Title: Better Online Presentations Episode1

Using OBS Studio, I'm actually separating my picture from the background by sort of introducing that chroma key filter that I'll demonstrate in a second on how I'm actually doing that. And in between those two layers, I'm adding my presentations. Now, it's important to have your presentation behind you, mainly because it currently has a black screen as a background. We can do it differently if you want to, and then maybe that's going to be a topic for a different session or a different video that I'll do in the future. But the way I like to implement it, and the reason why I actually put it behind me, is so that I can do what some people refer to as the weather girl pointing.
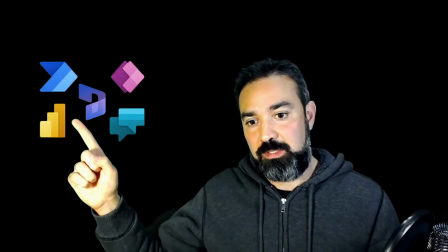289s
So if I have a few logos or a table that I would like to present, and I can point at it and I can say, you know, this is Flow, this is Power Apps,
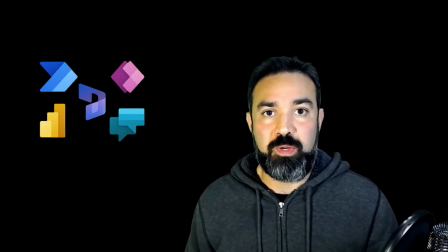296s
this is Dynamics 365, this is BVA, and so on. So that gives us a better interaction overall.
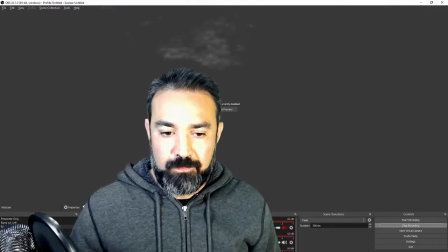303s
So let's have a look at what I'm doing on the OBS side. So as you can see in here, I've got OBS Studio. I've got a few scenes that I've defined. Some of them will have a webcam. Some of them will have the background screen. I can flick between them. I've got a few shortcuts on the keyboard that allows me to do that.
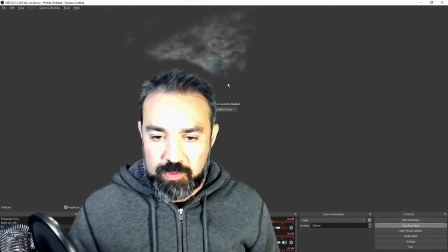321s
But most importantly, I've disabled the preview so that you don't actually see that sort of mirroring effect. But what I wanted to show you is how I set up my webcam. So if I double click on webcam in here, it's just a source.
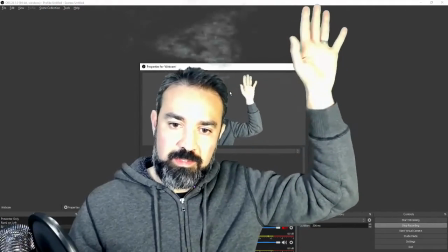334s
You can see a little bit of green in the back in here. So this is, it requires a little bit of fine tuning to actually remove that green screen. But let's have a look at the filter that I've created. This is the chroma key filter that I've added.
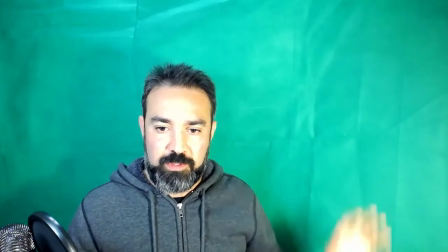347s
If I actually remove it, this is actually what it looks like.
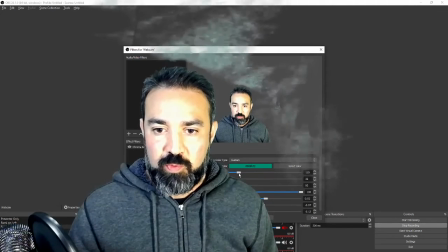350s
And then that chroma key filter just removes some of those bits. And I can fine tune it so I don't have that noise appear anymore.
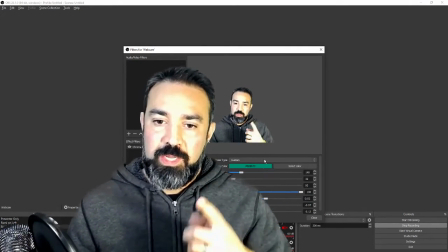358s
As you can see, this is looking really good. The one hint I want to give you today is that you don't actually have to use
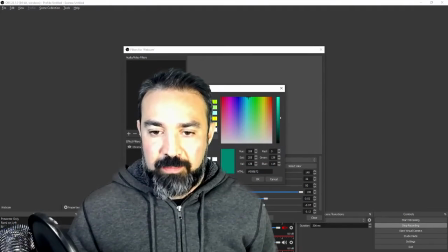364s
the green color that is coming with the out-of-the-box sort of solution.
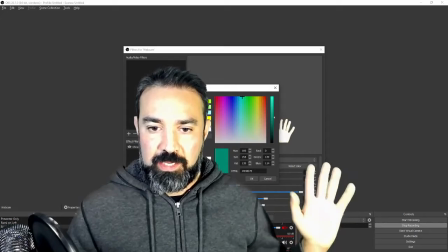369s
That would be for perfect green screen. Unfortunately, I cannot afford a proper green screen, and mine is slightly different. So the way I actually got that color is by sort of disabling the chroma key, doing a color selection, and then in here you've got a pick screen color. So I clicked on that and I found one that sort of matched what I was trying to do. And then I clicked on it, the one that looks like the most appropriate one. And then I used that one. Then a little bit of fine tuning in terms of sort of similarity, making sure the brightness is correct, the contrast is correct. And then once you've got those sort of worked out a little bit, then you'll be able to display the optimal solution in there. So going back to my original position, as you can see, the video is back. It's on a loop. It keeps playing, and it is actually replacing the green screen that I have behind me. As I mentioned before, you can have your presentations available in there, just small boxes, and then use your fingers to point to what you're talking about, just to have that better interaction, just like a news anchor would do. Hopefully you enjoyed this video. If you do, please leave some feedback below. All the information all the hardware that I've got in that video, I'll put a description below just so that you can see what it's all about. But if you have any comments or you'd like to know more, feel free to leave a comment or to contact me through the different social media channels.